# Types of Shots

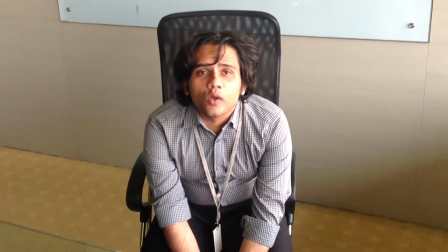The exact opposite of a low angle shot is a top angle shot.
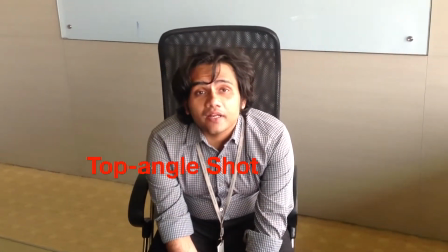So here the camera is gone up,
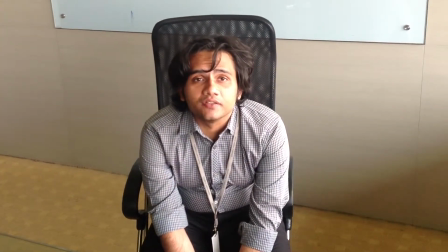at a much higher level than the subject it is framing.
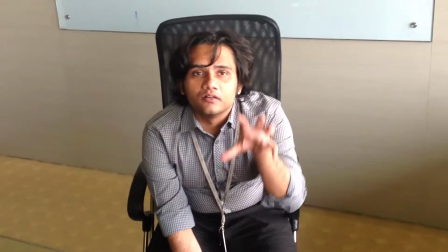So this is giving the camera the power to look down on its subject,
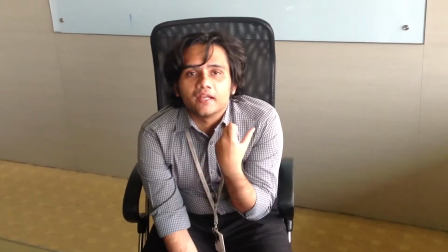and it makes the subject look more submissive and more subordinate as opposed to the person who's watching.
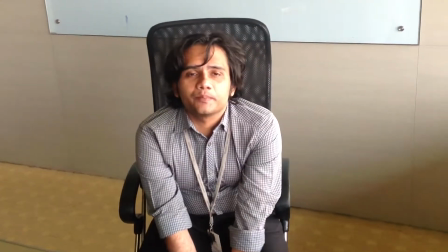So these kind of shots are typically used to shoot situations where the person is really meek and in a low position of power.
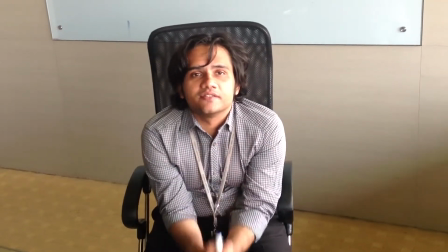So it makes him look really, really submissive as compared to the person who is watching him.
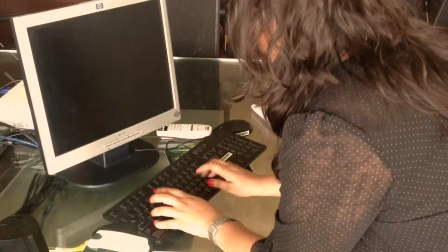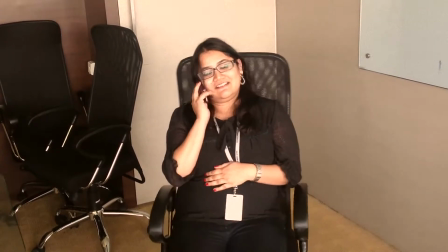Hello. Hi. Yeah, how are you? Yeah.
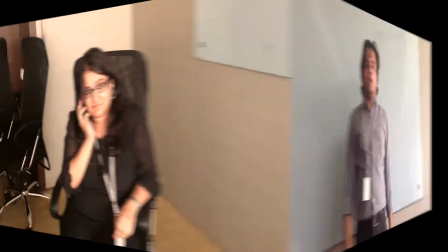Okay.
Now, if you notice this sequence, our model Rebecca was performing several activities. The initial couple of activities were of a different, energy level. She walked in a haste. Then she wrote something on a notepad. Then she typed something on the computer. Then she quickly had gulped down some water. And then the last shot was, slightly opposing, in its energy level as the previous shot. So she was calmly sitting on the chair and talking over the phone. So if you see if you see all these shots together, the last one obviously stands out like an odd one out because of the energy level. So what will disturb the viewer when he's watching these shots in a sequence is the missing of some shot in between, the last shot and the series of shots that came before. So this particular shot is called the absorbing shot. So it sort of absorbs the energy levels of the previous shots, gives a kind of a stasis and a sort of a calmness, or a sort of a pause to the three shots which were of a high energy level, and then it goes on to the final shot, almost as if it's signaling a new episode or a new chapter. So this missing of this shot will always disturb the audience, because they won't have any space to switch from one energy level to another energy level.
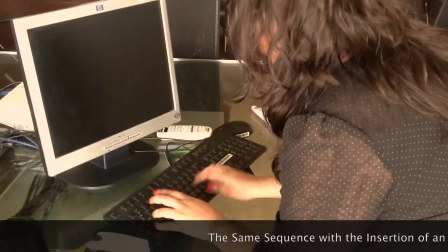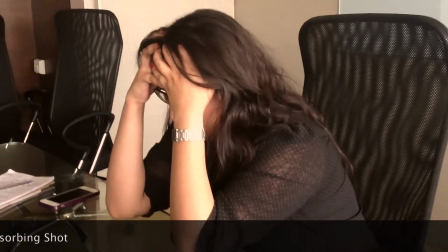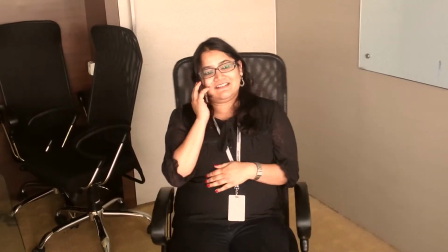Hello. Hi. Yeah, how are you? Yeah. Okay. Hmm.
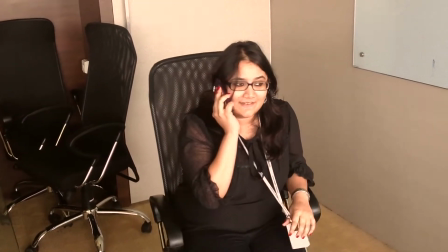Hmm.